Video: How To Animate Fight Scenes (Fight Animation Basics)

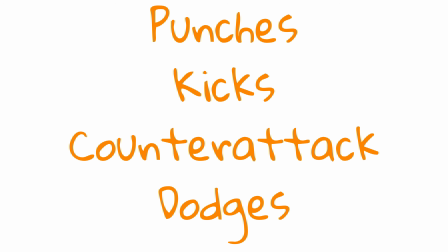If you want to animate fight scenes, you need to understand more than just punches and kicks,
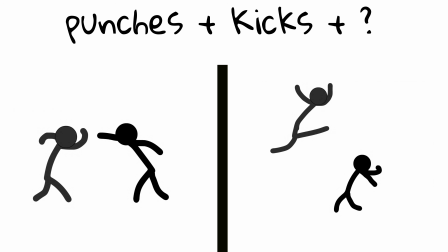because even a simple fight scene can feel powerful when you understand what to focus on.
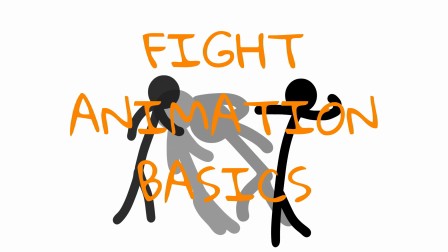So, in this video, I'm going to show you the fight animation basics every animator should know.
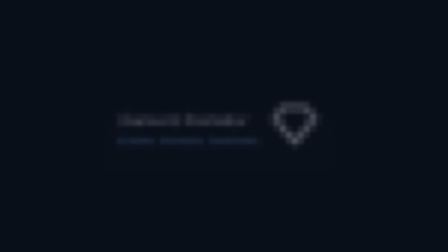And also, make sure you stay until the end,
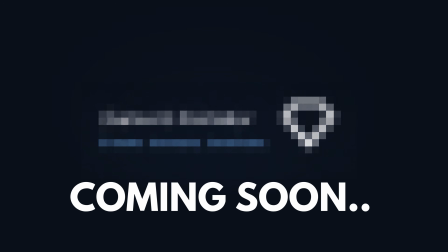because I'm going to show you something that can completely change the way people create animations.
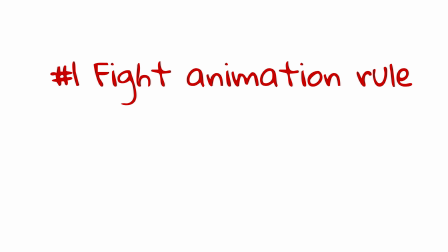Fight animation rule number 1. Anticipation.
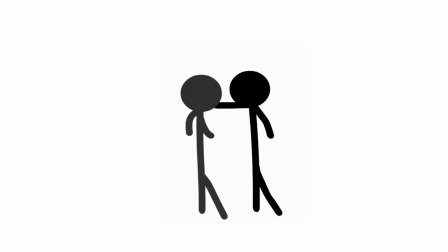One of the biggest reasons beginner fight animations feel weak is because the attack starts too quickly.
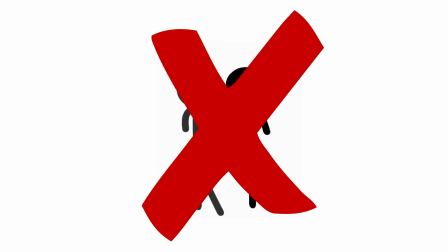The character is standing still and then the punch just happens. But strong attacks usually need preparation.
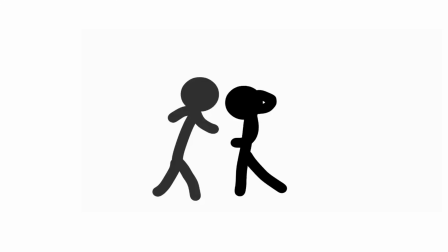Before a punch goes forward, the body often pulls back. Before a kick swings forward, the leg usually loads up.
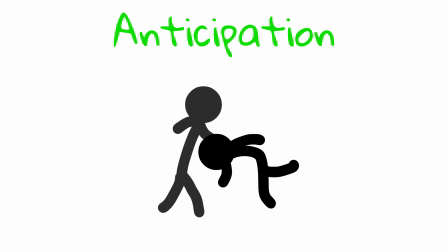That preparation is anticipation. It tells the viewer something is about to happen. Without anticipation, the attack can feel random.
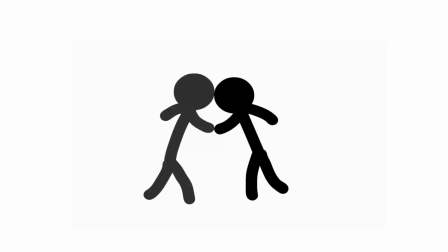So, when you're animating a kick, don't let the leg just fly forward.
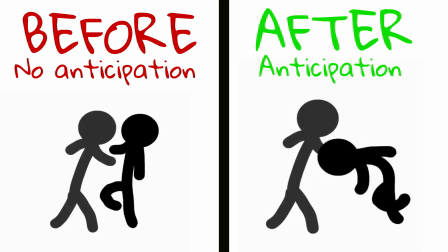That tiny setup makes the hit feel much stronger because the viewer can feel the energy building up before the attack even happens.
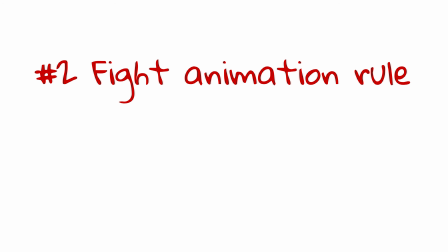Fight animation rule number 2. Speed change.
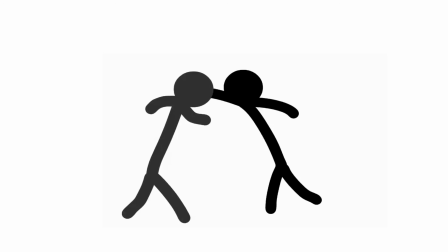You see, a fight animation should not move at one boring speed.
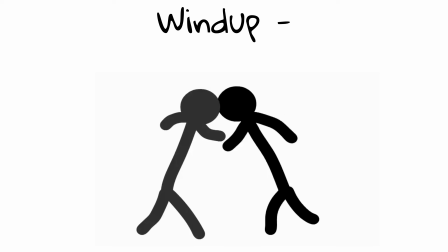A common beginner mistake is making the wind-up, punch, hit, and recovery all move cleanly.
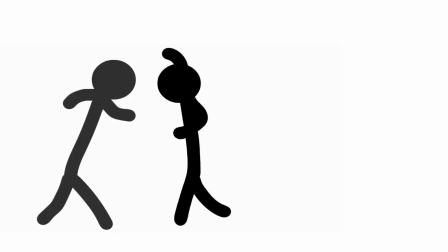But real action doesn't work like that. A strong punch usually has a slower setup than a fast strike.
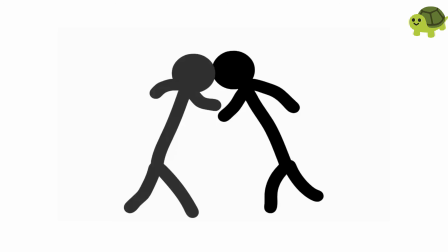If the punch moves forwardly slowly the whole time, it feels weak.
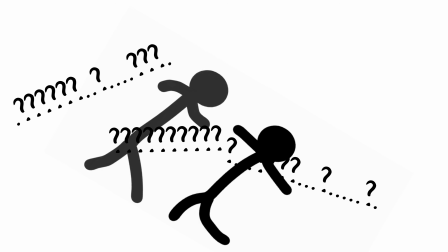If everything moves too fast the whole time, the viewer can't even read it. So think of a fight moves in parts.
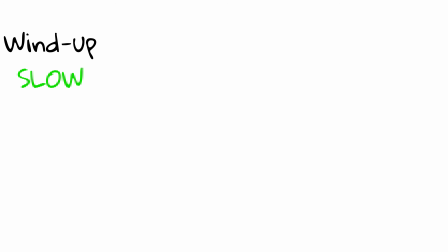The wind-up can be slower, the hit should be fast, the impact can hold for a tiny moment, and the recovery can slow down again.
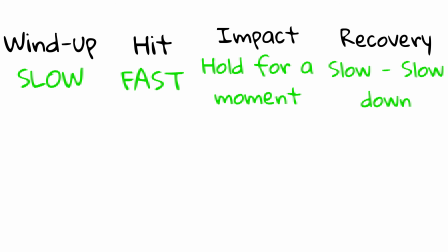That change in speed gives the attack rhythm.
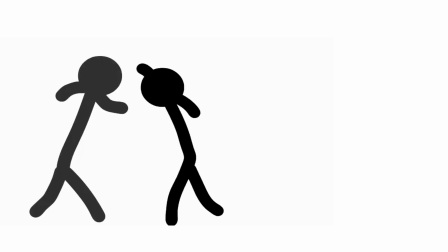It makes the viewer feel the difference between preparation, attack, and impact.
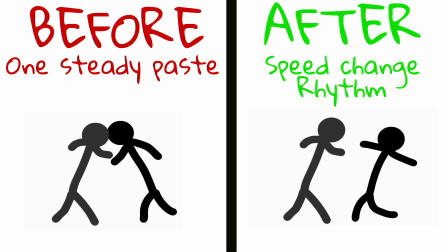And once you understand speed change, your fight scenes stop feeling like flat and start feeling like an actual action.
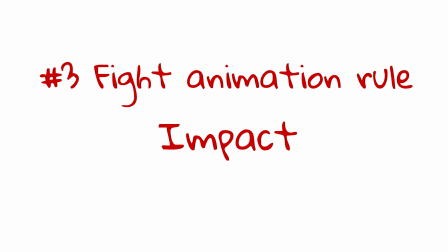Fight animation rule number 3. Impact. You see, the hit is the moment the viewer is waiting for.
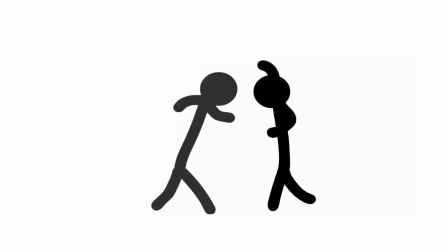So don't let it pass like nothing happened. A lot of beginner animators make the fist touch the face and then immediately move on.
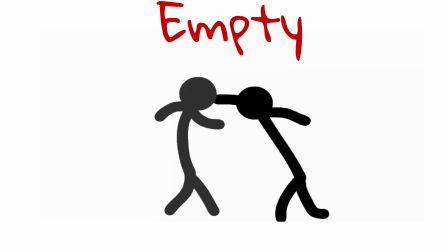But if the hit has no impact, the attack feels empty. When the punch lands, make the moment feel strong.
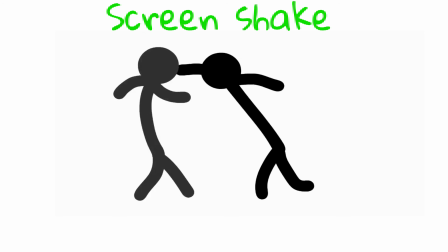You can use a quick hit frame, a small screen shake, a flash,
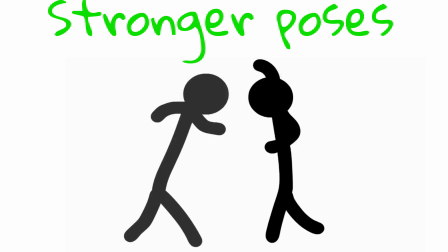a sound effect, or maybe even a stronger pose. But you don't need all of these at once.
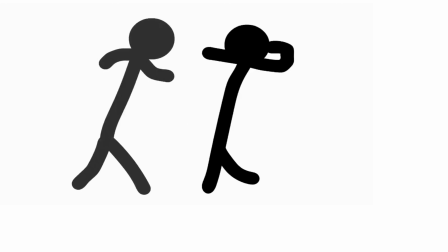The important thing you see is that the viewer should feel, boom, that hit landed.
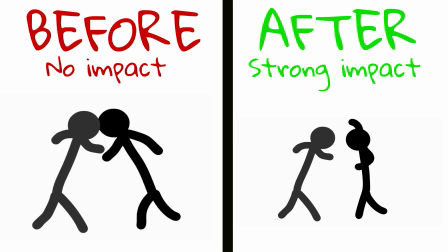So, when the impact is clear, the fight suddenly feels heavier, sharper, and much more satisfying.
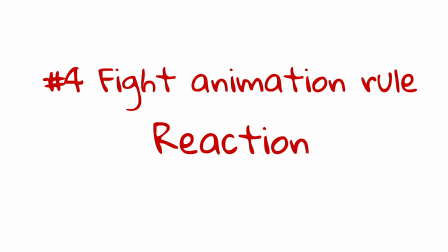Fight animation rule number 4. Reaction. A hit is only as strong as the reaction after it.
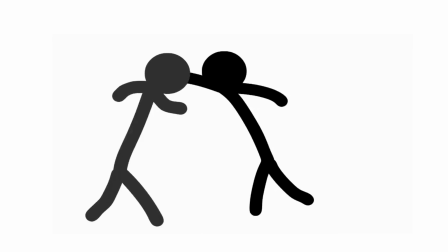If one character punches another character and the other character barely moves, the punch instantly feels weak.
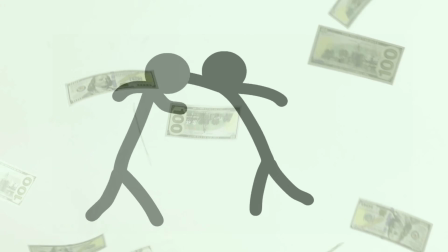You see, the reaction sells the power. If the hit is light, the head might snap back a little.
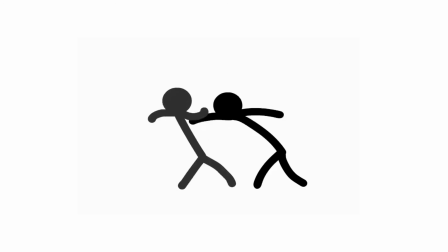If the hit is really strong, the whole body might bend, slide, or get knocked away.
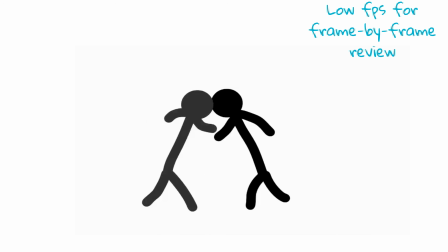Even if the character blocks, the body should still react to the force. The shield or arm stops the hit, but the whole body still absorbs some energy.
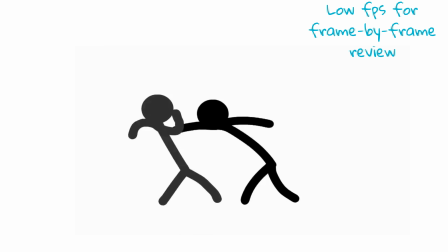That reaction tells the viewer how powerful the attack was.
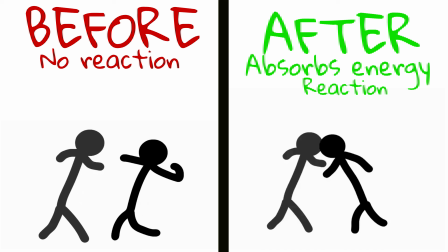And once the reaction matches the attack, the whole fight starts feeling connected instead of looking like two characters moving separately.
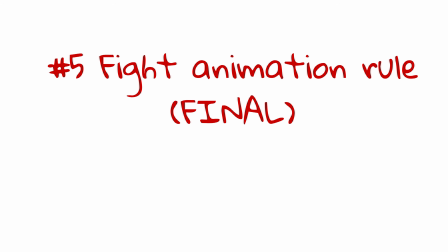Fight animation rule number 5.